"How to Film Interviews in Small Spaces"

You know, sometimes in our business we get confronted with situations that are not ideal for doing interviews. Today I want to talk about an example of this and showcase how you can make something that looks like it's not going to work at all still give you satisfactory results.
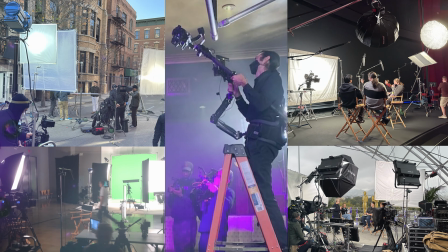0:14 My name is Timothy Reese, and I've worked in the television, film, and photography world as a director of photography and a photographer for nearly 20 years.
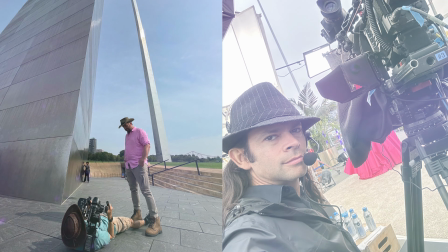0:22 Check out my videos as we cover not only the how,
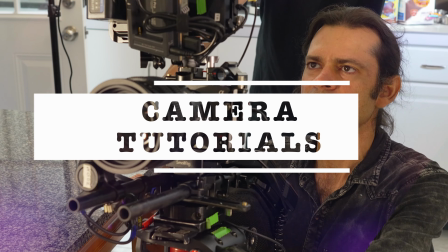0:25 but also the why of various technical and creative techniques used in the creation of real images. Now, this interview setup isn't going to win any awards or anything, but it's definitely one step above putting someone against a white wall.
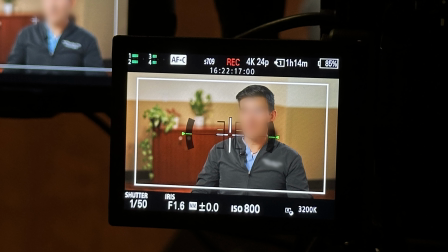0:40 I want to show you how you can get something that is of high enough quality that will keep your clients happy in these tough situations.
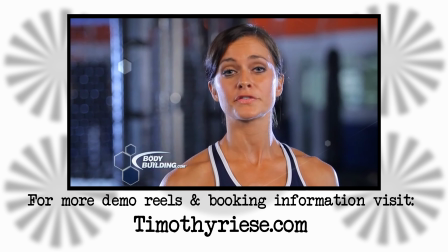0:46 You'll often see really nice looking interview setups on people's demo reels and here on YouTube, which I have plenty of on my own reel.
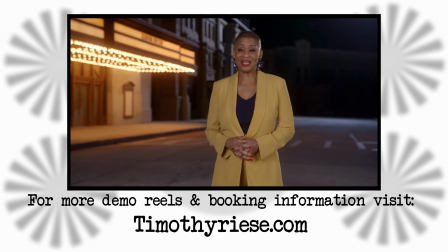0:53 However, rarely do people post a tough situation like the following, where creative skills and experience can help to create usable results. How many times have you found yourself in a tiny little conference room like the one seen in this photo?
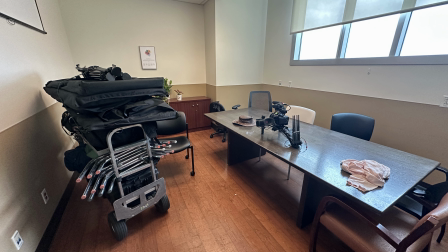1:07 Now, don't let this wide angle photo fool you. This was the super wide lens setting on my iPhone in order to even get the whole room in the shot. You can tell just from the cart of equipment that I have in the room how much space I actually had to work with, and to make things worse, we were in a hospital, so this cart could not be stored anywhere else but only inside the room we were shooting in. I had only myself and slightly under an hour before our first interviewee was set to arrive. When you're in a situation like this, you have to look at what you have to work with and what you can and can't control to make the best of the situation.
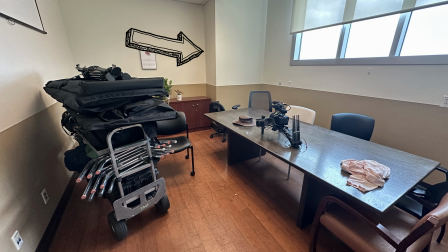1:39 What I did see was a little bit of a cutout to the wall, so there was a little bit of shape in the back corner there and a decent looking brown cabinet. So we start by clearing the whole room, or at least moving everything we can out of the way,
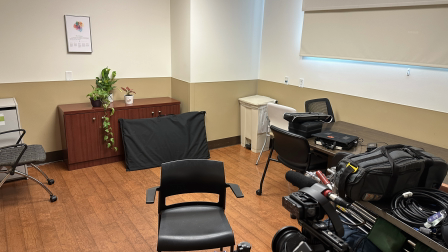1:53 and then breaking down the cart and equipment and getting it all tucked away into a corner as best we can with a setup like this in such a small room.
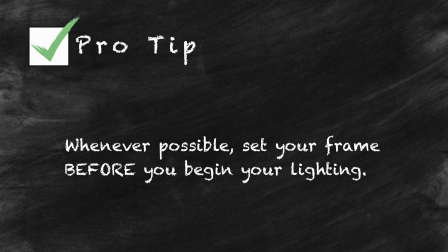2:01 Here's a quick pro tip. The first thing I try to do whenever possible is to set the camera shot before I begin my lighting.
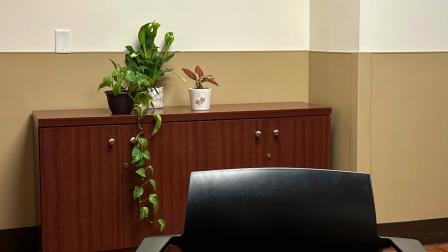2:08 Since the lighting can often take the longest amount of time during a setup, you want to make sure that you like your frame and that it has been approved by your producer. At the end of the day, due to the limited amount of space and time that we had to set this interview up, I chose to only use 3 lighting instruments.
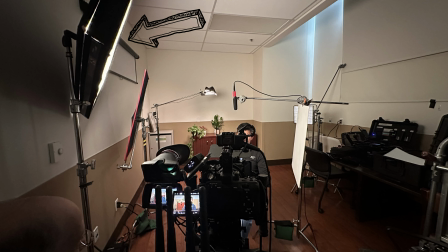2:25 The first was a light matte spectrum. Overkill for what we were doing, but this was the tool I had available. I set it at an angle so that the light would spill but not overpower our background. I used a white card for a fill source, a small light panel boomed over the plants in the background, and a light panel 1x1 for a kicker.
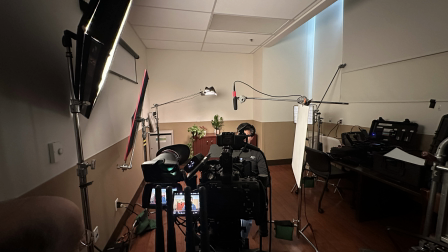2:45 Thankfully, there were blinds in the room that I was able to fully close, and you can see I used a C-stand pushed up against one corner of them so that there was no light spill coming out from behind the blinds. Now look, I know putting plants in the background is a dead giveaway of a low-budget art direction,
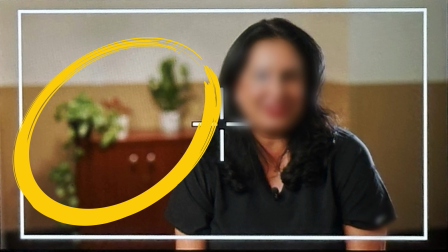3:01 but it's also a good quick fix when you need something to give your image visual interest, and thankfully there was a small office nearby that we were able to raid for some choices.
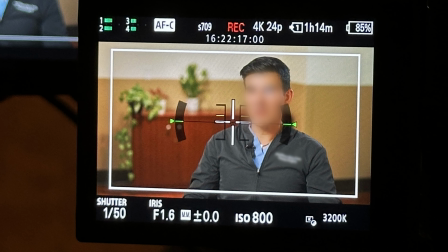3:10 Another trick to make this interview decent was the use of a 50mm prime lens set to f1.6.
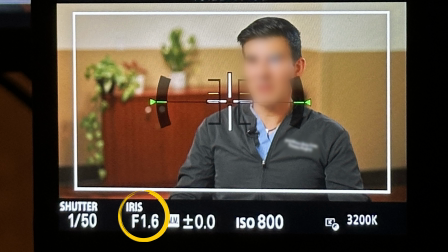3:17 This helped to create a softer background even though we had a limited amount of space within the room. Nothing helps out a dull background more than throwing it out of focus. Due to the wide stop, we were lighting with extremely small light levels. I believe the main key light was set at 5%. This did double duty as well, since it was also less imposing to the talent.
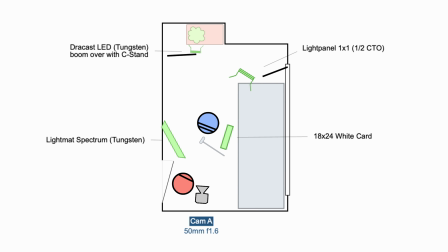3:39 I found the overall look acceptable given the amount of time we had and the limited options in terms of our setup location. Depending upon the subject matter, I could have gone much more dramatic and much darker in that small space by adding a control grid to the key light, which would have taken the background down a lot more, and I could have increased the contrast ratio on the subject's face. However, due to the conversation topic, a darker mood would have been inappropriate.